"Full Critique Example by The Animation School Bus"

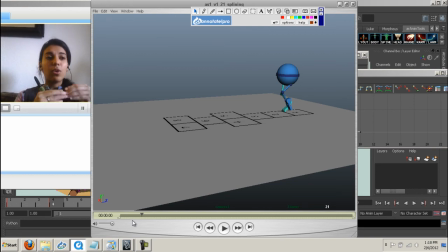(23:55)
It moves a lot faster than everything else because it's the one thing you're going to land on. So your body isn't going to start coming down with that foot almost already not being there. So keep a close eye, like right here. At frame 24, we start going down.
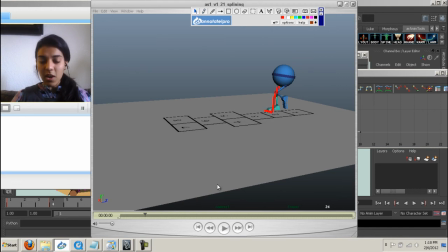(24:11)
So at frame 24, you this foot needs to be like almost there already and then at 25 bam it is hit the ground it's arrived and 26 it's it's foot is slammed it's flat you know to really basically
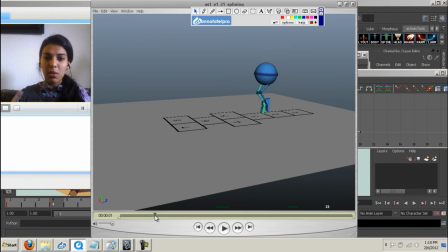(24:29)
push those those the beginning foot a little bit more and
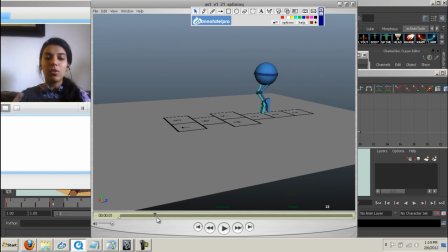(24:48)
you know just making those little tiny tweaks on all these steps and I think the biggest thing is gonna be pushing those ups and downs you know to get this is the top of your arc have him be up here oops have
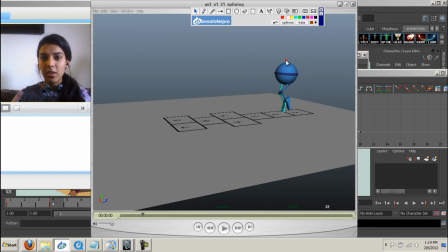(25:09)
him you know have the top of his head be here instead of down here see what you get even try going higher so that and what's gonna happen I think is that these legs are gonna be able to stretch and pull themselves so it feels like there's more power in there. Alright, so let's keep going through this.
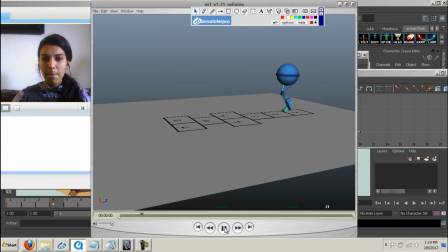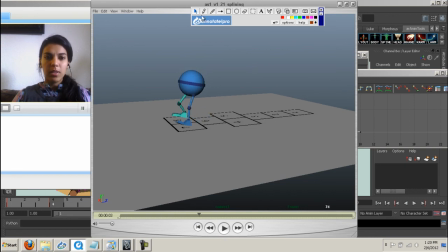(25:48)
Right here in this jump, it feels like he kind of lands a bit too far back. The ball should be a little bit more here. I think it's because in all the other jumps,
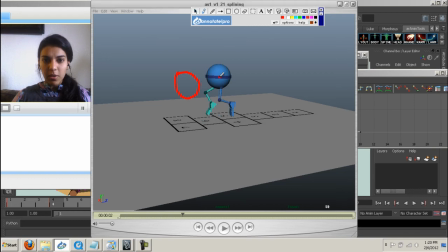(26:01)
he's got these like little baby arcs that are like whoop, because the spots, the spaces are really close where he needs to jump. But then in this final one he actually jumps a bigger distance so
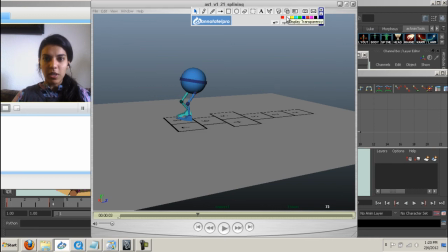(26:19)
I think you can move him forward so he doesn't look like he's falling back yes
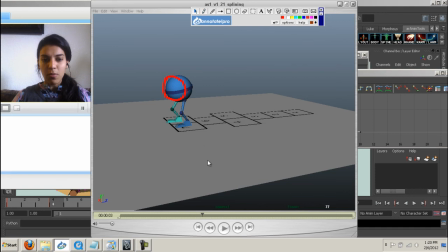(26:33)
it's almost like he's a little bit more forward here as well and you know keep right here especially keeping an eye that when you're tracking your ball character
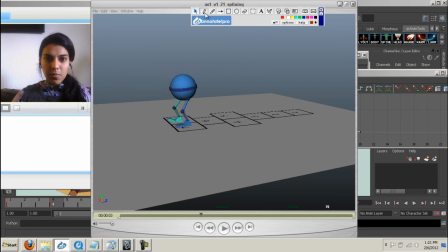(26:51)
right here he gets stuck in the air you know like I track them at the center when you select
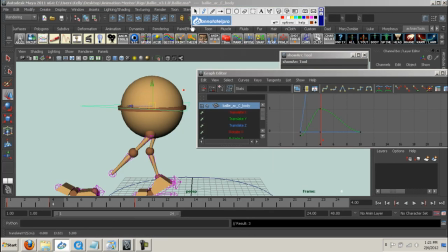(26:57)
If you saw right here, once you select it, it gives you that, your cursor, and I put the dot right in the middle.
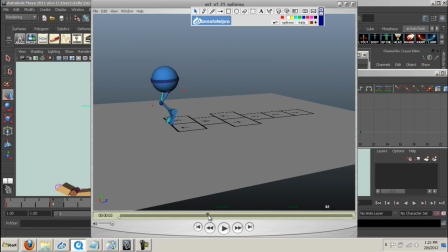(27:03)
So right now, your character is going through, and then right here, frame 84, it's almost like he's frozen in the air right there.
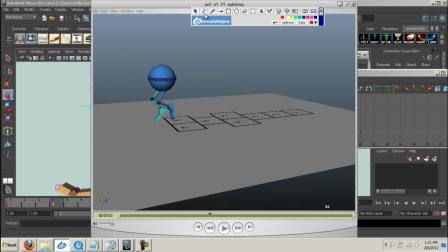(27:18)
See, the body hasn't actually gone anywhere. So you've got to make sure to keep all your dots flowing, moving forward. Same thing with the knees, like, all your characters, everything, everything's moving forward, so you can never have these dots kind of reverse themselves or be stuck on top of each other.
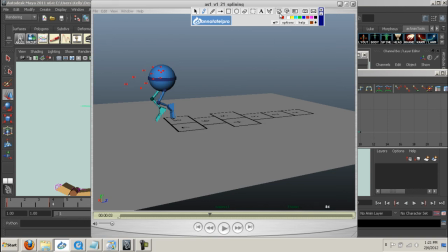(27:34)
They always have to be moving forward. So keep that in mind. Then again, same thing here, you know, as the body's coming down, this leg needs to be a little bit more dramatic, you know. It's reaching out, and then bam, the rest. So then as the body comes down,
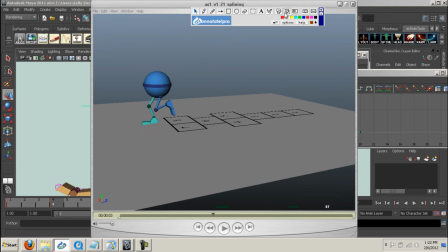(27:52)
you know, this leg starts to bend. and catch the weight of the hips and
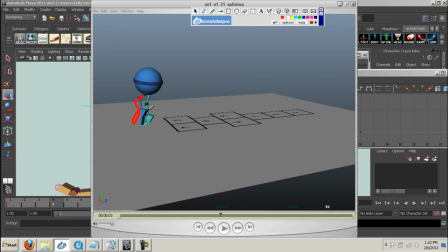(28:07)
then here you know once again cleaning up these poses so that this foot is over here you can even lift this up a bit more so that you can see this leg a bit more clearly you could stretch it out so it feels like he's really
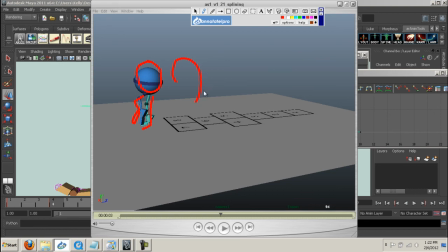(28:25)
doing this big pivot if you were to track this and coming around instead of this kind of a thing like this. You know, not letting this foot freeze on you over here, this blue foot.
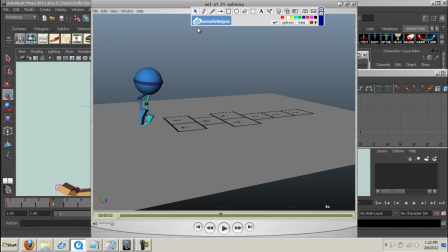(28:41)
Basically, keep going and tracking all this stuff so that, you know, this green foot will probably stay on the ground a lot longer. And then it comes up just a tiny bit really quick to flip around, keeping everything else flipping or going, following its path.
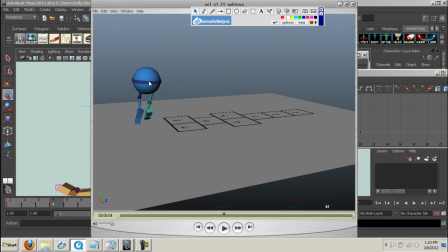(29:00)
The ball as well right now it's just pivoting in place right here when you know you need to get that those dots to go around to go up and then follow this around you know to really to really sell it I know it's hard work believe me I know it's hard work but
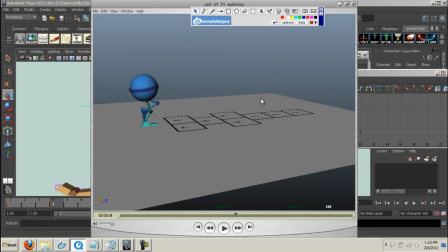(29:19)
this is kind of what we do with animators so and here when the foot the blue foot goes back you know when you come back here and then when you start to go forward you have to round off this arc,
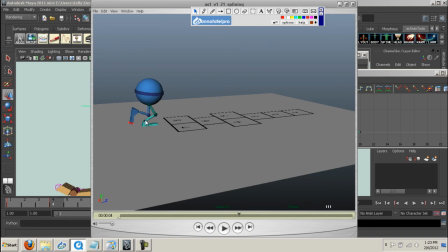(29:35)
you know. See how right here the foot just arrives at 111 and then it's coming back forward so it's kind of like it just did this. It got here and then it came back. When you need to, at 112,
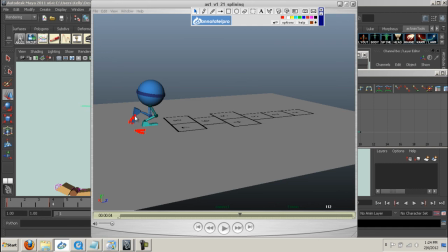(29:48)
maybe this foot needs to be a little bit farther back to get on so that it kind of actually goes around and forward. So you got to be sure to round off those arcs and those edges so that you never have you know these dots that get there then we're
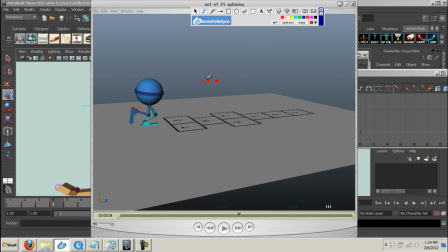(30:06)
going here and then we go it's like we're going here and then we just come straight back to here now you got to make sure that if you have four keys here you got to make sure that you round off these dots so that it feels like the toe flows right through here and comes back through
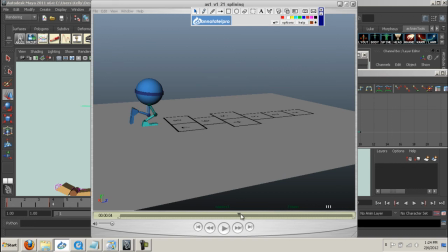(30:23)
those are just all the little details of sort of being a a professional in this business here again like this you could probably leave this foot still planted here you
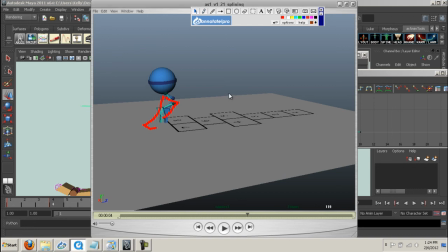(30:39)
know leave it to the last minute almost and then and then have it go quickly and land in front of the other foot you know so you're getting those that feel of this stretch well
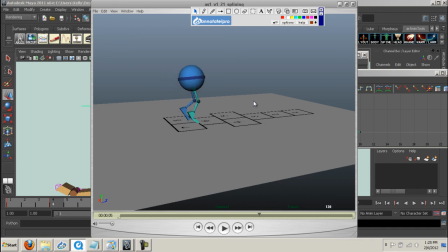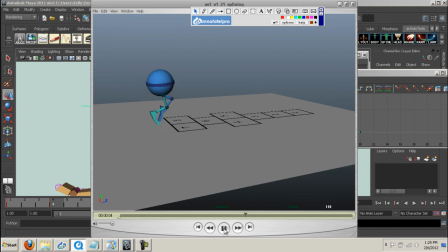(31:14)
and then I think the second pass on the way back, actually the feet feel a lot better. These toes feel a little floppy, like a little too floppy, like they're just doing a little bit too much of this.
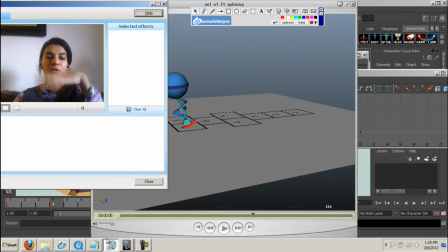(31:31)
Like they just kind of look a little too like loose, like there's no bones in there.
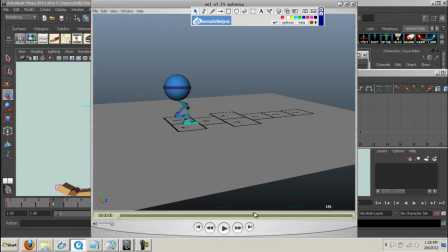(31:34)
So I would tone down the floppiness of the feet, you know, like when he lands. Have this be a little bit less steep and then also the you know this little toe not as high up maybe a little bit less
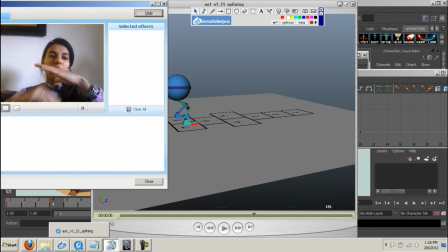(31:51)
just so you tone it down just so it feels like you know it's like all these overlapping things shouldn't be something that you see necessarily right now like we see a lot so it feels like all gooey like there's no bone it's more something that you feel
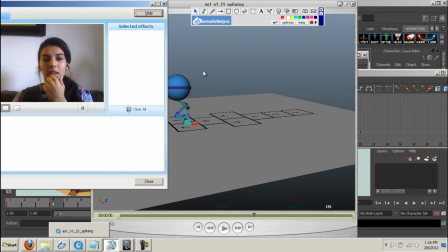(32:04)
so the audience just feel it not necessarily see it um so i would be so i would tone that down a bit because it's
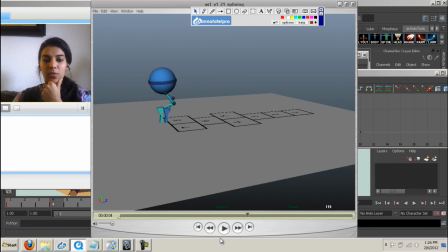(32:12)
looking a little floppy right now.